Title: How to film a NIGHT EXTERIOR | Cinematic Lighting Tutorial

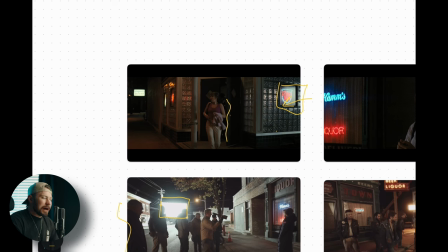[10:22]
exterior night scenes is having your subjects backlit in some way uh whether that's like the moonlight
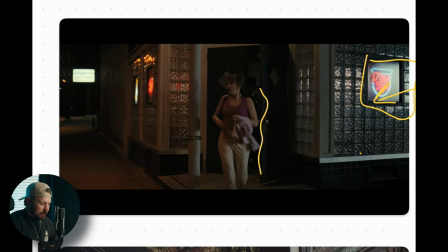[10:28]
or you know here in this scene she's got that uh it's like an overhead probably from this you know this street lamp it's one of those one of those panels but it's just it's edging her out and the reason why that helps so much is that it makes things like everything still feels dark but
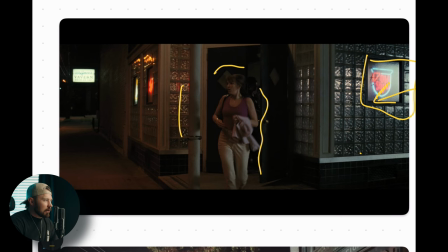[10:47]
it doesn't blend in together you can see you know the
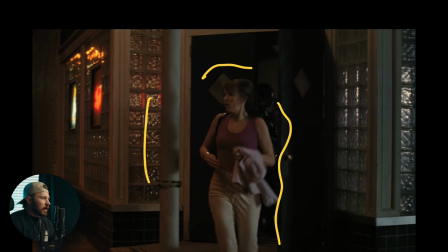[10:52]
separation between her hair and that that door here
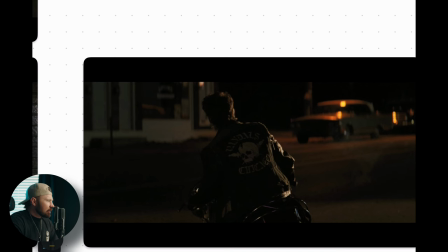[10:58]
is another example of kind of that I mean like he he's getting that edge from that light from that key light on this right side and so it's it's edging him out there and then they're just kind of letting you know it's it's like it's a white wall
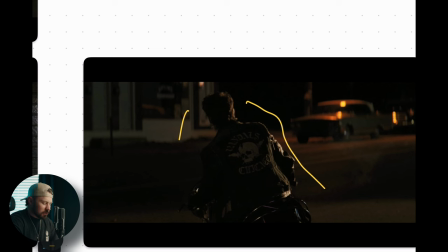[11:13]
and stuff over here so it's okay if if uh there's nothing really going on there just because it you still
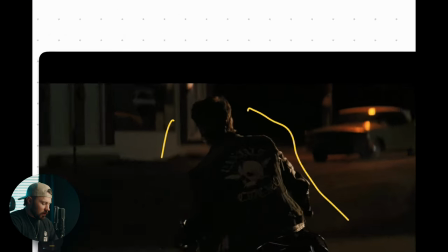[11:22]
see that separation you know but like over here his head would completely fall off it would just blend in with all of this, this darkness over here.
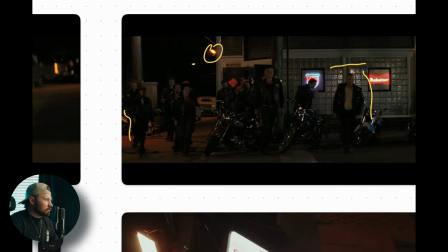[11:31]
So they got to, they got to edge out, edge out there. All right. So just to recap, so we want to motivate our lighting. We want to use depth. We want to light so that we can have depth. And then that third one, you know, edging things out. And then as we saw in here, using the basics of three-point lighting is still super, super applicable. A nice key light, nice fill, nice hair, edge light, something like that. It's there. We're seeing this right here in the bike riders. So appreciate you guys for being here. Like, subscribe, comment. If you haven't already, I have a free storyboard template for you to be able to storyboard your content, your ideas, your short films, whatever it is that you're doing. Just use the link below and it's totally free. It's totally yours. If you have any questions, leave them down below and I will see you next time.